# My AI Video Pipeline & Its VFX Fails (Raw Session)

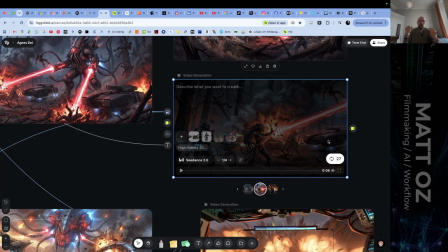I asked for a handheld camera. And what I wanted was to put that handheld camera in the middle of the action. I wanted to do a shot that feels like we're inside the battle, visceral. It brings us into the danger. It makes us feel it more.
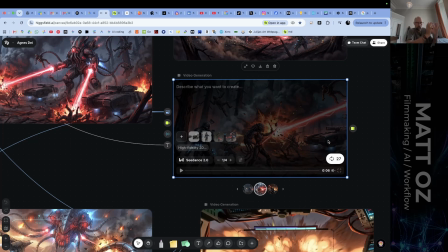And what I wanted it to do was pan over from the fight to a tank exploding, pan back over to the alien mech that explodes it, and this is what it sort of came up with. And I only linger on this for a very, very short amount of time because essentially it's rendered stills.
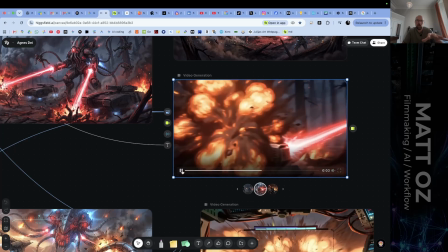See, like nothing's actually moving. The tank's got a bit of wobble, explosion, move to this guy and he picks up the soldiers.
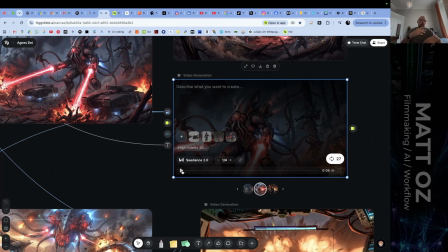That's going to be such a quick moment in the edit that then I can cut away to that mech flying over and
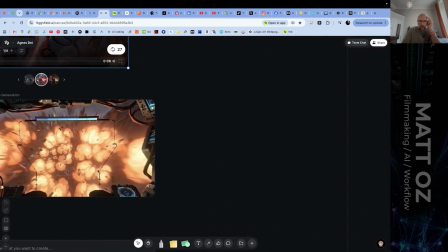kicking the thing in the head. Then I started playing with aerials and I'm getting a lot of failed renders, or these are just renders that are hung.
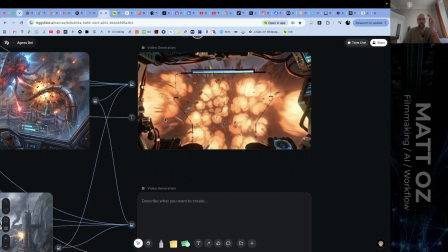They're not really producing anything. I was going to go for something that's within the visor of the soldier in the airplane in the cockpit.
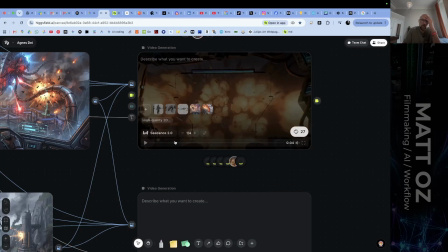It struggled for some reason. I don't know if it was something in the prompt, but I'm going to do it as an over shoulder, something a little bit more like this.
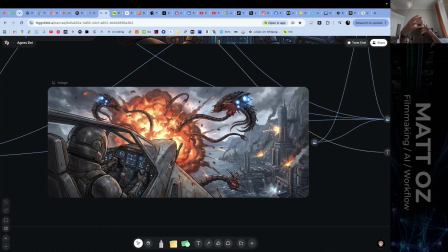You know, what I actually want is for the jet to be flying through an explosion, reveals through the explosion, and there's this giant alien attack ship with its tentacles coming at screen.
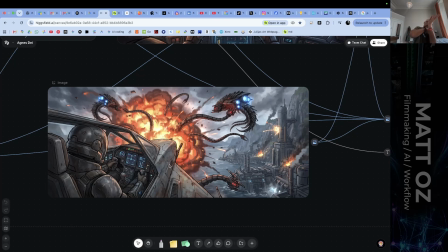The plane barrel rolls through the tentacles and avoids getting snatched out of the air. And that's something that's probably going to need to happen in a couple of shots. The explosion, the style frame is not correct.
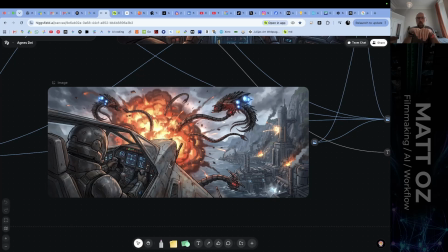It's the explosion would more realistically be in one of the jets getting taken out. And maybe this is part of the process of just trying to figure out the shot. So that's enough about that.
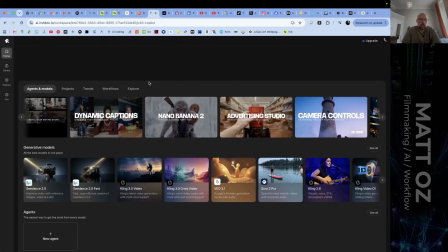We'll come back to InVideo and continue looking at stuff here.
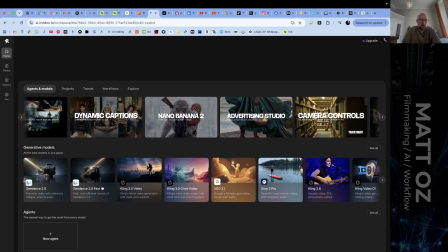So let's see, we've got generative models, seed dance fast. I'm not using fast too much.
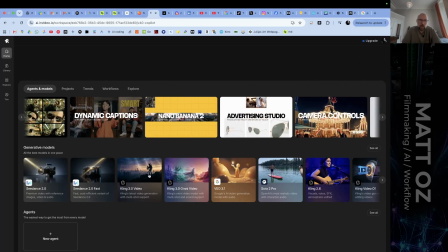Seed dance 2.0, cling video. Interestingly enough, that little silhouette, that's a Steadicam.
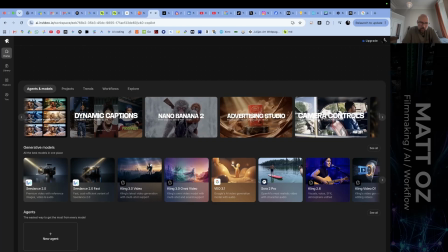He's got the stabilization rig on the top and he's holding the camera down here.
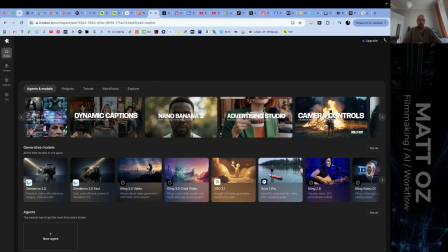He can lift it up to his face level. So that's kind of a coincidence
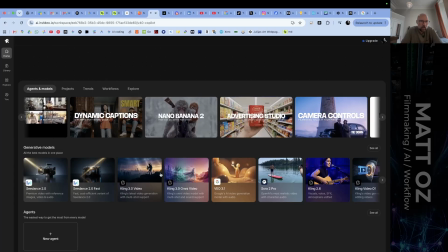that there's a picture of a Steadicam there and I just literally spoke about it.
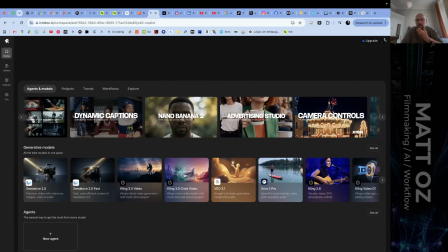Kling, Omni, probably not going to use that too much. As I said, I think I've figured out that for the most part I'm going to be using VO
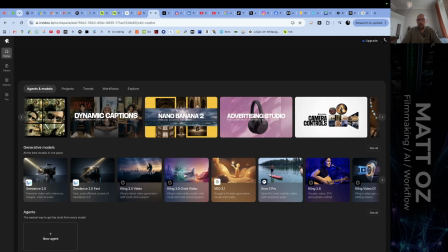3.1 and I'm going to be using Seed Dance 2.0 as my stunts.
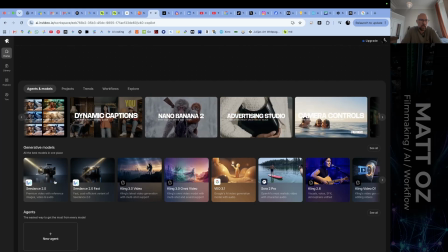So it's good to see that VO 3.1 is here. Good to see that Seed Dance 2.0 is here.
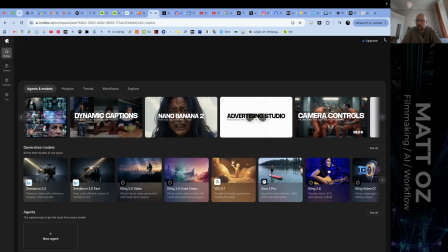Sora 2 Pro, I think it's sort of commercial stuff. I'm going to test a couple maybe, but for the time being,
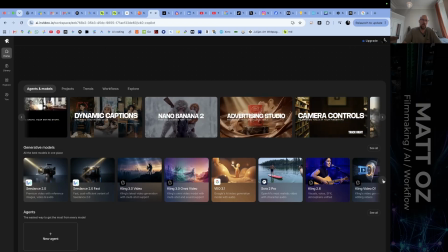I'm really not too keen on branching out into other models.
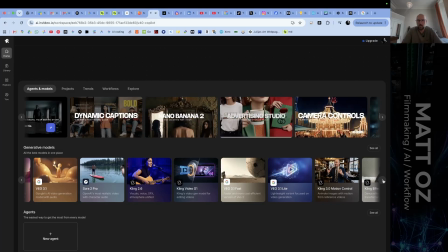I've tested the models enough to know where my interests are and what's producing the best results for the stuff that I'm doing for now.
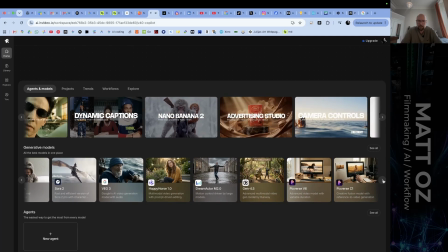Let's see, I don't know what Happy Horse is, Dream Actor, motion control, driven stuff, Pixverse.
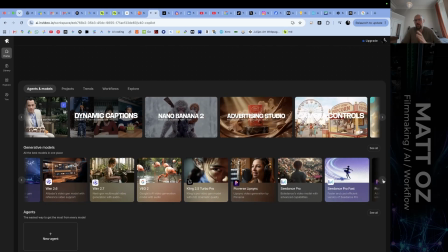I might have to watch a few videos on what these other models
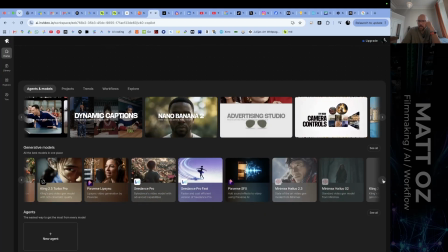are tailored for and figure out whether it's going to be of any use.
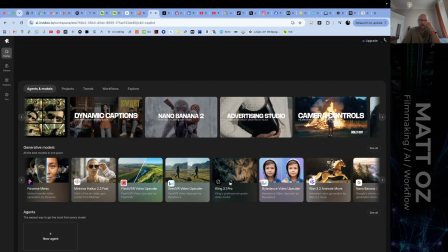Like what is fit for purpose. Like I see a lot of these thumbnails look really nice and impressive,
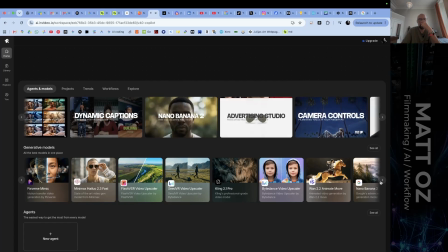but once you actually try to generate something for your specific needs, it's luck of the draw.
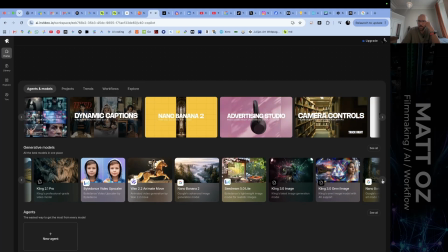It may work, it may not. It's a bit of a roulette and it's a waste of credits in my opinion.
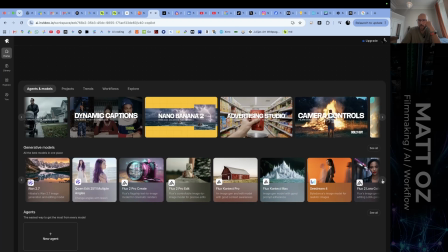So I just stick with what I know at the moment. But it looks like they're linked to a lot of different models, which is good.
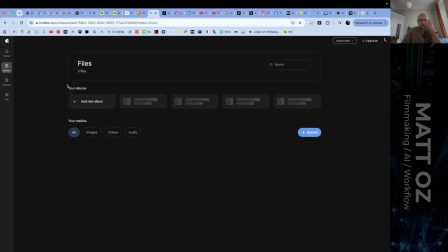Then the library, I assume, is your project library, your album. So I guess, yeah, this is where your images, videos, and audios go. Exploring.